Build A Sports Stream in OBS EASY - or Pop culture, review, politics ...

Hello my YouTube friends! I have a real treat for you today. For this video, I partnered with an amazing Twitch sports channel called ActionLab. So I'm gonna show you how to create a stream like theirs and also set it up and organize it in OBS so you can easily recreate it.
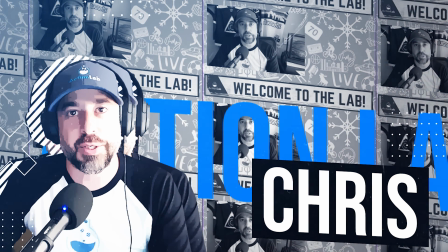(0:17)
And then I'm gonna bring Chris from ActionLab to talk about how to make it easy to prepare and create assets that you're gonna use on the show. Now this type of setup isn't just for sports streams. The format would work great for pop culture, political commentary streams, or just about any other type of stream that you would want to do.
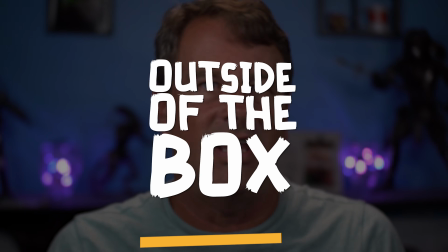(0:36)
And that means you're going to want to stick around if you're looking to do anything outside of the box of game streaming, because you're definitely going to learn something new today. So you know what? Let's get to it!
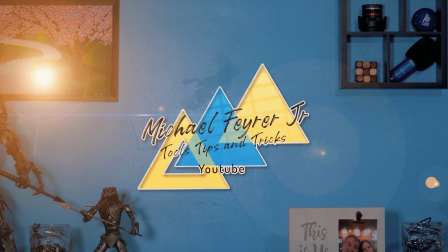Likes and comments are super easy things that you can do to help push this video to a wider audience. So take a second down below and let me know how I'm doing. And if you're not subscribed, please do. It really does help me continue to make content that helps you. So thanks.
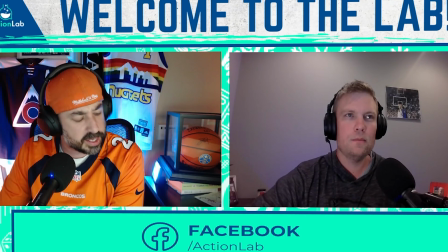(1:09)
Let's take a look at the ActionLab stream to see what they are doing that is so darn cool.
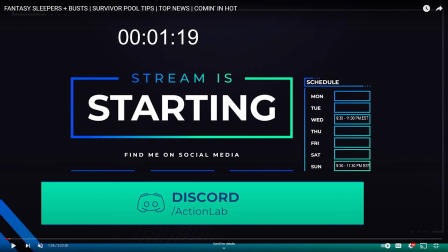(1:15)
First, we're gonna just look through the scenes and the movement between scenes, which is what really makes a stream like this work.
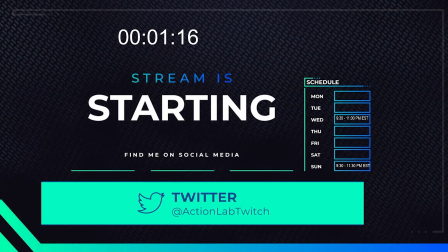(1:23)
So this is the starting soon screen. You can see it has a little chasing line that runs around stream is starting.
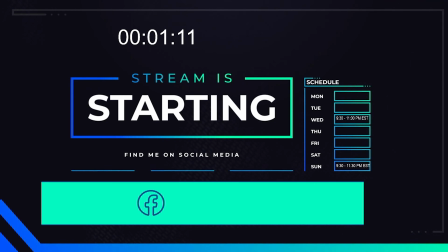(1:30)
You've got a really subtle movement in the background.
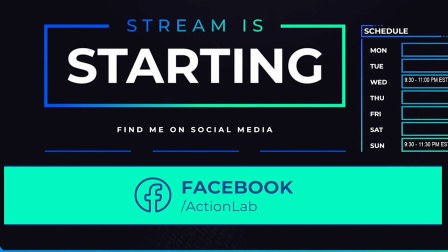(1:33)
This crawl at the bottom for their social media stuff is used on pretty much every page.
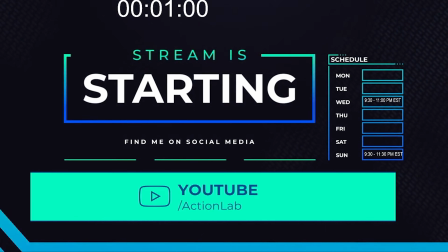(1:40)
It's just a very simple lower third that rotates through.
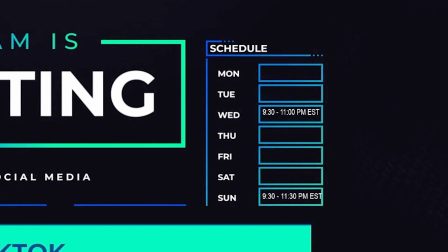(1:43)
I absolutely love how they have their full schedule here on the right so that their audience knows when they're going to be live and it's easy to find them.
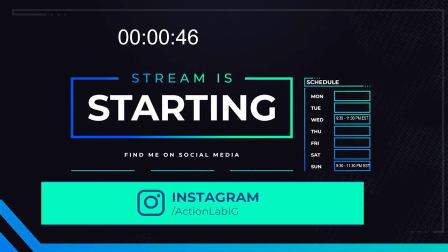(1:52)
This is the perfect starting a stream page for a channel like this. It's really, really well done. Now, I'm not going to show you how to recreate this page,
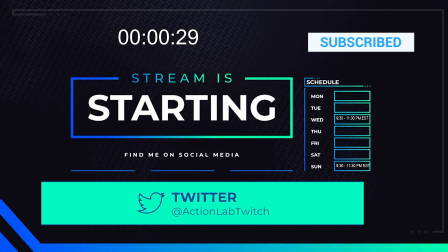(2:02)
but if you are interested in me showing you how to recreate this page with the really subtle background movement and the chasing line and all that sort of stuff,
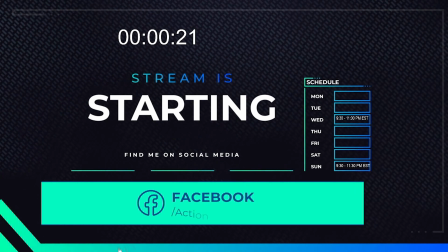(2:10)
well, let me know in the comments and we can probably make that happen. The next scene is this welcome scene right here.
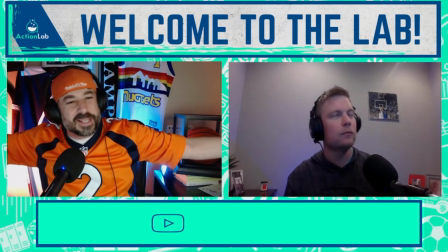(2:16)
You can see that we have our social media crawl exactly the same down at the bottom.
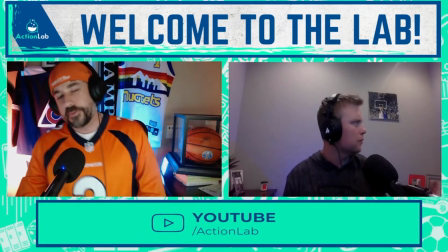(2:21)
You'll notice that up at the top we have a banner with some text. That's a relatively common theme.
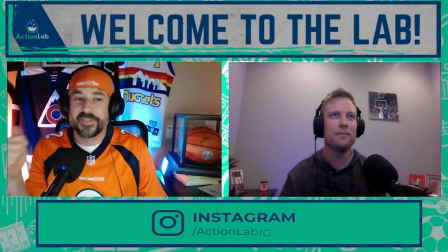(2:27)
And then the two cameras for each of the hosts. Then we also have a very subtle background.
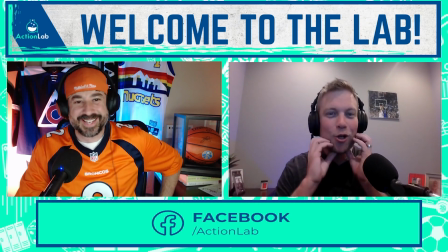(2:32)
You can see that all the colors work. They're kind of the same. It's based on the same color palette.
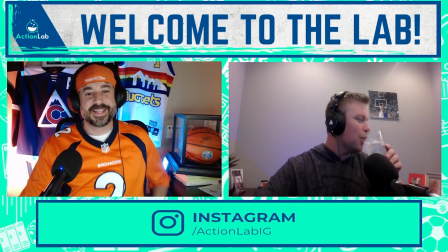(2:37)
And that's really important to having a coherent stream that's going to look professional.
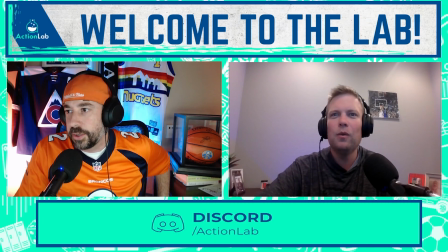(2:42)
I really like how their welcome screen and basically their discussion screen is laid out.
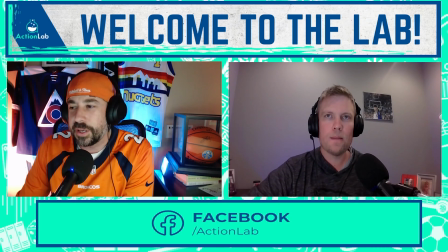(2:47)
So the next thing they do is flip into another scene, and I want you to watch how their cameras move. It is really cool and really fluid stuff. It works so well with a stream like this because it's so subtle.
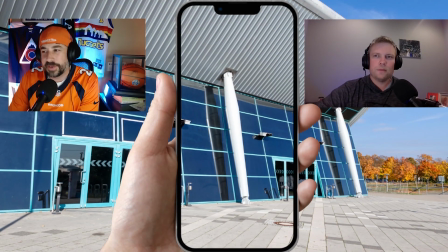(3:01)
And this is a really simple screen where they just use a cell phone, and this allows them to introduce news and information in a vertical format, which is kind of what you're going to find on Twitter and other locations. Really, really smart way to integrate that sort of information into their live stream.
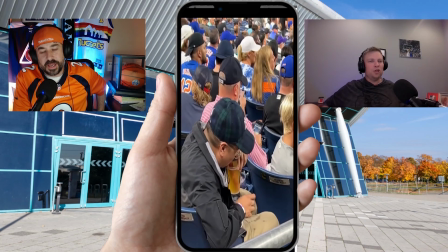(3:19)
This screen setup is an ingenious way to allow them to add portrait style content to their live stream,
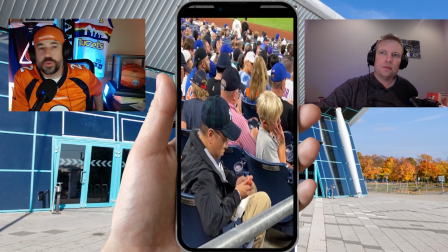(3:26)
have it look natural and fun. It's a really, really ingenious way to do this.
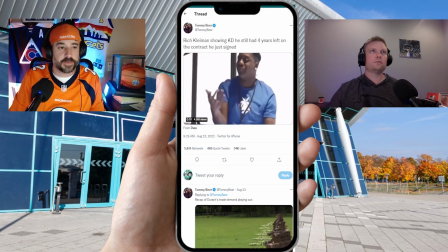(3:31)
So I really do like it. So from here they're going to transition, and I want you to again watch how their cameras transition from one scene to the next.
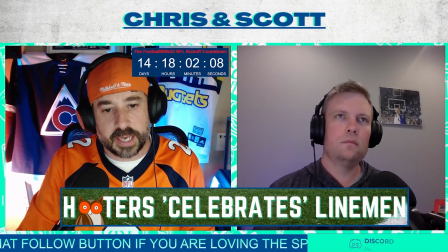(3:41)
Really, really fluid, really smooth. It looks absolutely fantastic.
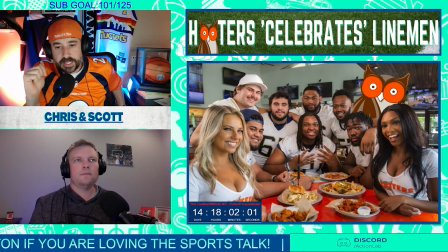(3:46)
And then you can see that that transfers into this. And this is the main screen for most of their content. And it works absolutely fantastic. And I want you to see that again.
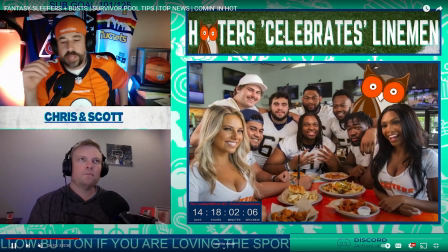(3:57)
So we go here, we've got the headline down here at the bottom, transitions to the headline with an image on the right.
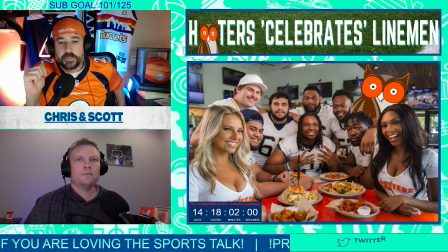(4:04)
And this is absolutely fantastic.
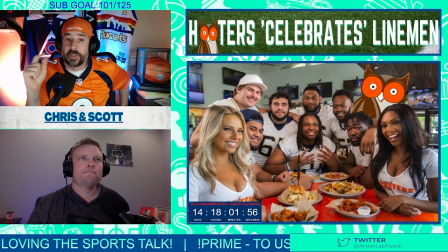(4:07)
People are going to notice the way this stuff moves around the screen. It works really well. Then we have a ticker down in the bottom left that gives the user information on ways that they can interact with the stream and of course with the hosts. In the bottom right we have the exact same crawl for social media stuff, reused over and over again.
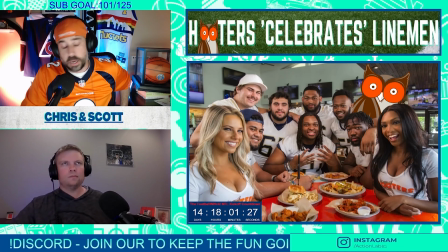(4:25)
It's the exact same one. In this particular thing you've also got Chris and Scott, which is actually a banner that is reused in all kinds of different locations. you're going to notice that each of these assets is completely separate, and that's how they can make the movement look so fun So you're and easy as it goes along.
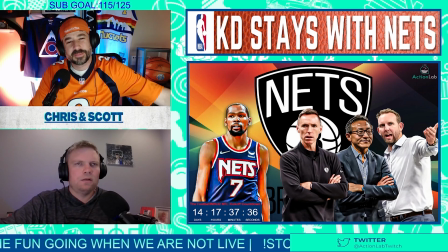(4:44)
It's absolutely fantastic, and I'm going to show you exactly how to set this up. Here I want you to notice how they transition from one topic to the next. It's very subtle, but it works really well. You also just have the same standard colors and background, which make everything look like it's professional.
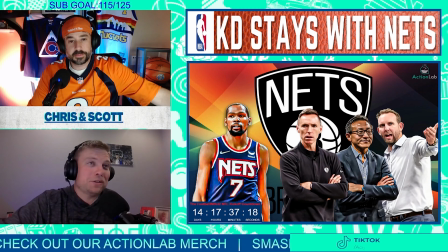(5:02)
Just the way that they do all of these things, it's well thought out, but it's really simple for you to recreate, as I'm going to show you in just a couple of minutes.
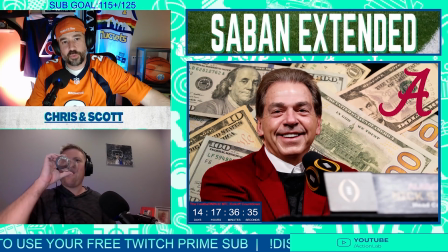(5:13)
And as you can see, that transition basically fades from one headline and image to another headline and another image.
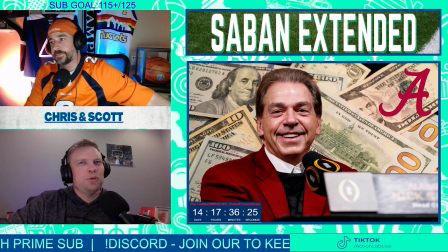(5:20)
I'm going to actually show you how to do that, but of course I'm also going to show you ways that you can configure this so that you have a little bit more variety. You don't always have to be on the exact same screen.
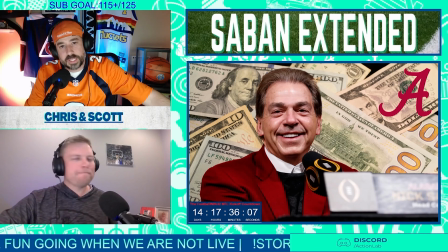(5:33)
You can transition from this view to another view with the exact same assets to give your stream a little more visual flair,
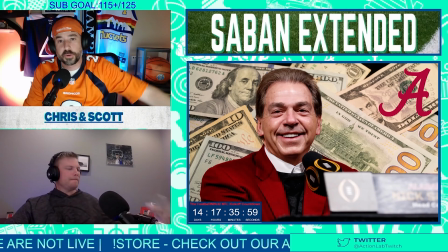(5:41)
and it's really easy to set up. But I absolutely love how they transition from one topic to another.
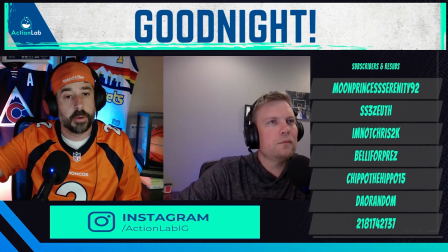(5:47)
It's seamless and a lot of fun. And last but not least, we have their stream wrap-up screen right here.
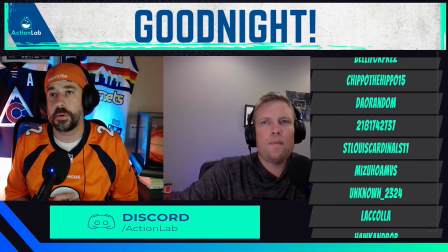(5:54)
You have the banner with the exact same look that says good night. You have the same crawler down at the bottom with the social media.
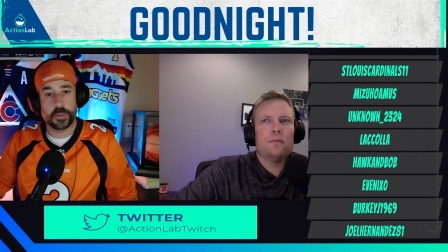(6:02)
On the right, you have all of their
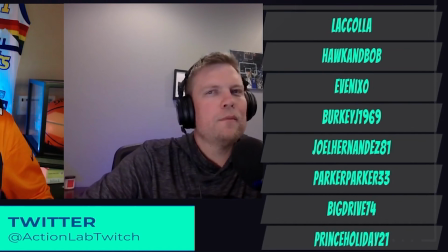(6:05)
subscribers and members and all of that kind of stuff that just scroll up on the right as they close out the stream.
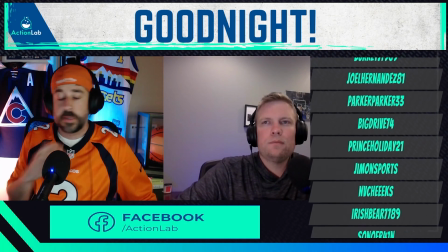(6:11)
This is such a great way to recognize the folks that help contribute to the stream,
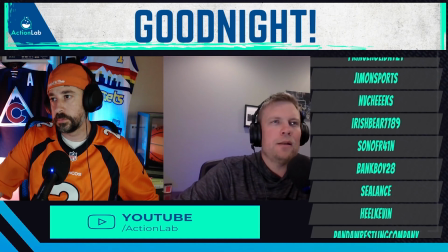(6:17)
and I really do love this setup. And it's a pretty simple setup to create as well.
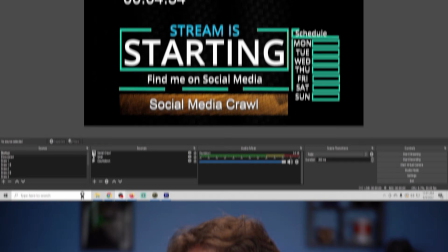(6:24)
Now let me show you how to recreate it and organize the stream. Now let's look really quickly at my recreation of their setup.
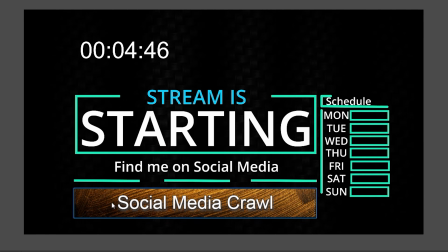(6:31)
You can see this is the start screen. I have the same subtle background movement in the back, albeit a little bit different.
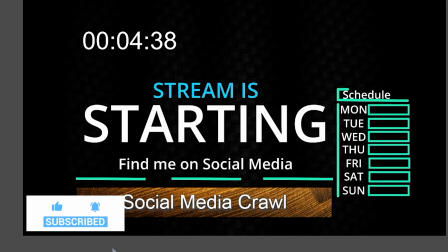(6:38)
The same chasing line around the screen. Social media crawl, of course, because I'm not going to spend the time to put the social media stuff in there.
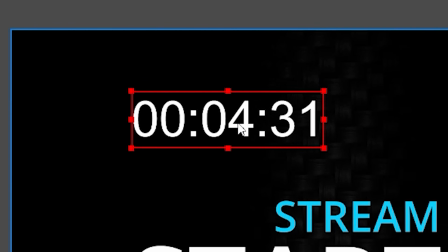(6:46)
And right up here you can see the countdown timer. They are using a actual script for that.
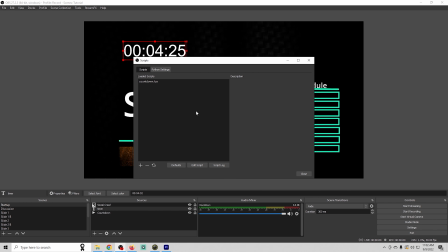(6:51)
If you don't know how to use these scripts, I've done videos on them in the past. It's right here.
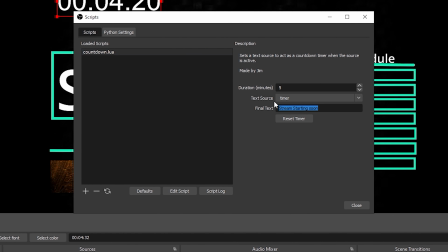(6:56)
You put your timer in there and what you want on the screen after the timer is up.
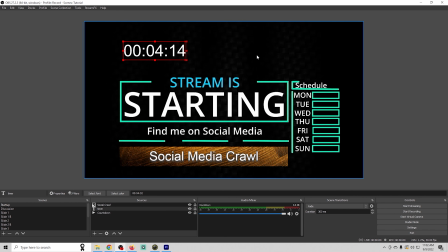(7:00)
And of course, when this is done counting down, it'll say stream starting soon, and you'll be ready to switch scenes.
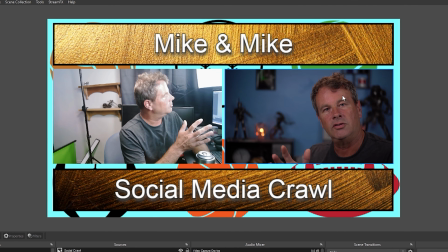(7:07)
I recreated the discussion scene. I don't have two people, so I just used two cameras.
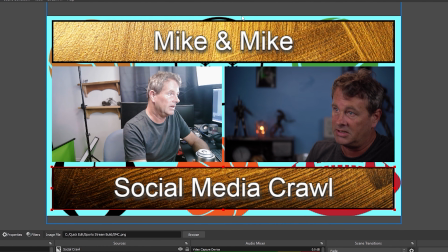(7:11)
You can see their social media crawl would be down here, and their banner would be right here.
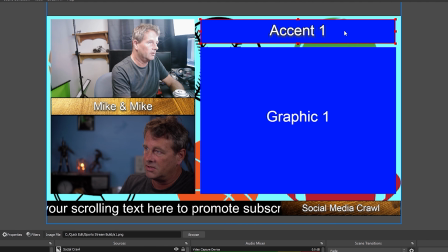(7:17)
Right here is the first setup, so you would have their title here, and the image here with their social media crawl and that banner once again, along with the scroll right here.
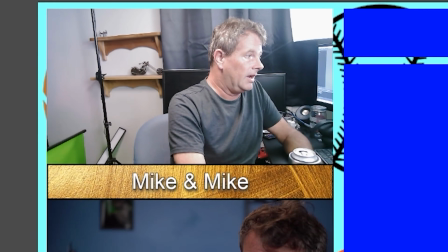(7:29)
And all of these are really simple things to set up. So I actually created a B graphic to all the A graphics.
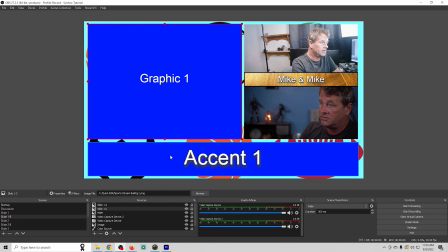(7:37)
So this is the same, it would be the graphic they're already using, along with this title right here.
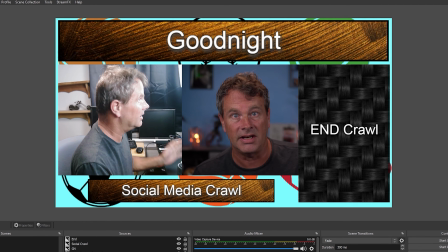(7:43)
As you can see, it is exactly the same. And then of course I set up the end screen right here with our title.
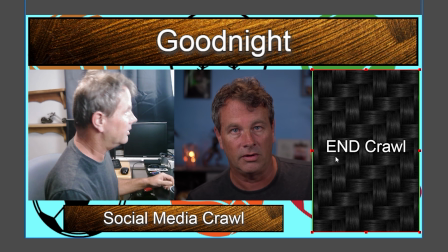(7:49)
This would be our crawl for our social media, and the end crawl with all the credits for all of the folks that watch the stream.
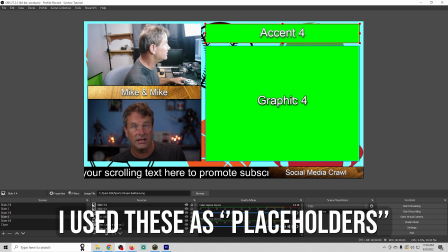(7:55)
So just as far as setup goes, I use these as placeholders, which would be replaced by images.
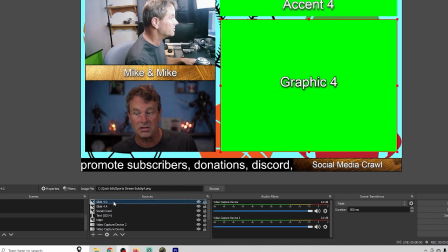(8:01)
But putting these placeholders in here makes it really easy to just right click here and go to properties,
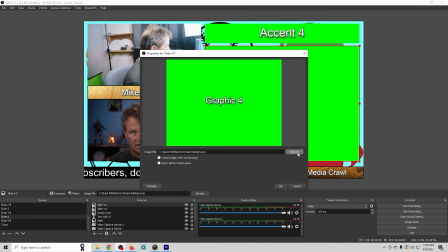(8:08)
and then you just put your image in there that you've already created and you're all set.